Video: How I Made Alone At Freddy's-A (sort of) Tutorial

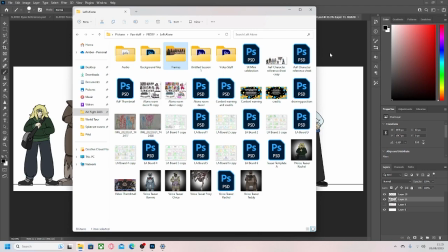12:18 But a lot of the really basic stuff should have overlap with whatever art programs you're using. And of course, a lot of the things I am going to say in the art section, like if I mention any, might be super specific to my own projects as examples.
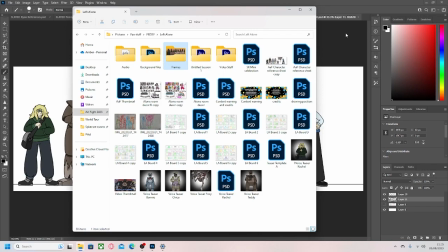12:36 Like, any tips I give, may not necessarily be applicable depending on how you, make your own art. Even if, anything I say about specific things like character designs, for example, doesn't really apply to you,
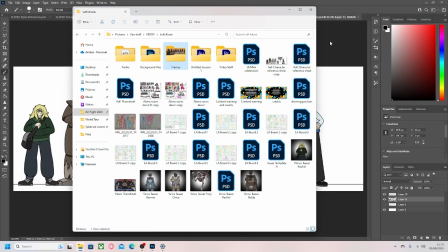12:51 I kind of hope it's at least gonna have value in some way. Like, it might even just kind of give you some ideas or whatever.
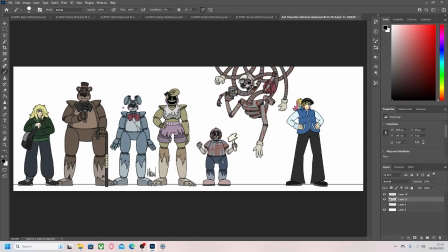12:58 So first of all, here's the character lineup for Alone at Freddy's. Since, Alone at Freddy's is like a fan project, there's an existing property, so we basically already have the character designs to work off,
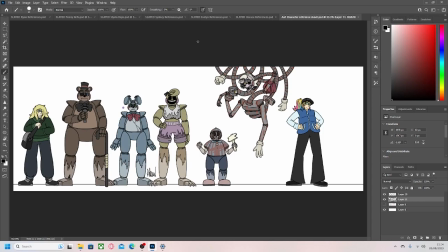13:14 with Rachel in particular kind of being an OC, and that's it.
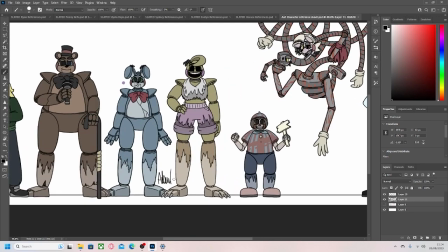13:19 Yeah, I guess the main part of the Alone at Freddy's character designs was essentially taking the toy
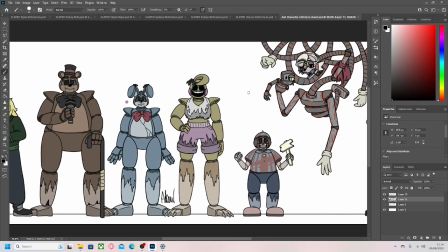13:25 animatronics and sort of giving them sort of withered versions. Because, the main premise of Alone at Freddy's was, what if these guys were uncovered after probably, 50, 60-odd years of neglect? Kind of one of the main contributors to the toy designs in this was,
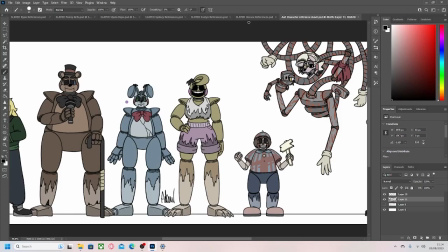13:43 to essentially desaturate the color schemes was the first thing I did to kind of age them. And if I actually go under adjustments and, hue and saturation, if I turn the saturation back up,
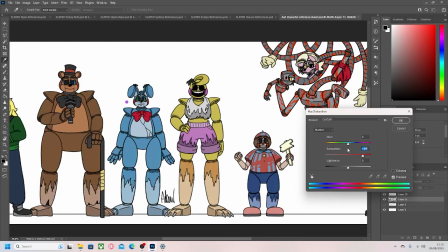13:59 you can actually get something somewhat close to the in-game color schemes.
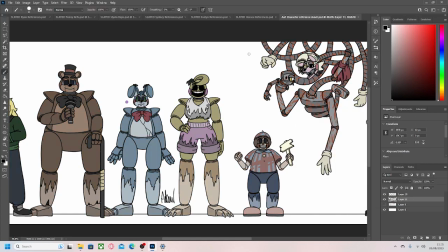14:06 A rough summation of what they would have been. But I did kind of start with close to the canon color schemes. And then I kind of did a lot of the stuff you do see with FNAF when it comes to scarifying their funny animal robots, where they throw in cracks,
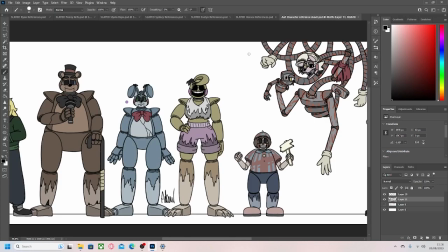14:25 tears, they kind of put the discoloration around the legs that might be indicative of water damage.
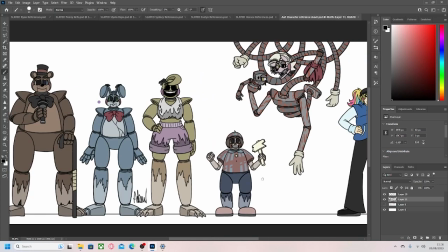14:32 Yeah, and going back to Mangle, who is white in the original kind of material, but I've essentially taken them and sort of decolored them to sort of an off-whitish yellow, because white plastic tends to turn like that over time,
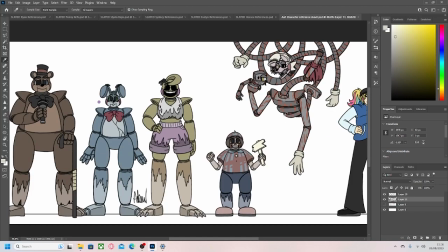14:49 and that's the same with the gloves. I also chucked some Rust on her because I think the AR game does that.
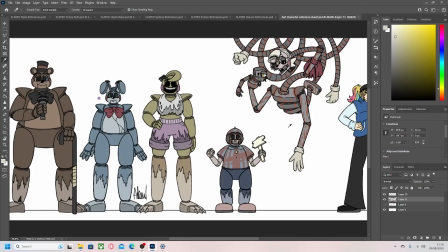14:56 It's either Help Wanted or the AR game that makes her like rusty. So I kind of like reference that.
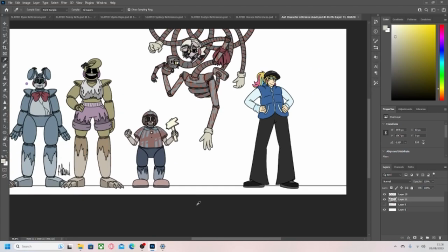15:03 Additional like little fact here. Originally the person who comes to pick up Rachel was gonna be another OC, like a guy called Leon.
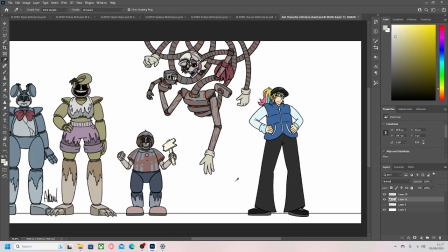15:11 I ended up using Vanessa instead just because I thought it'd be kind of fun to do. And like Vanessa's presence kind of actually puts Alone at Freddy's kind of in the timeline a bit, because her being around indicates it's about when Security Breach takes place. Like, albeit in an AU.
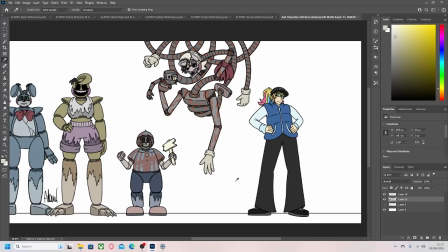15:30 So that's why I changed it to her.
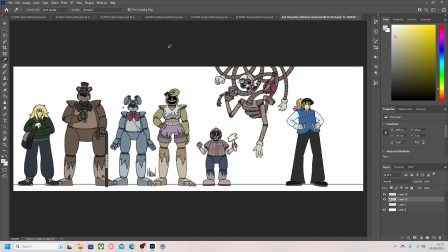15:34 This is a lineup where we already kind of have the character designs to kind of work off of, but
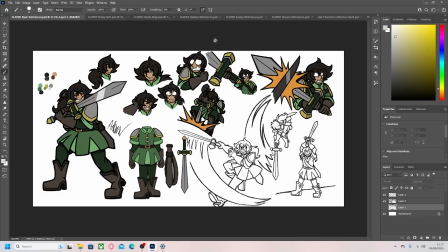15:42 and if you're kind of making your own OCs and characters and stuff anyway, it is worth kind of trying to make, I guess, like a proper character sheet for each character. Again, how this is done kind of depends on personal preference.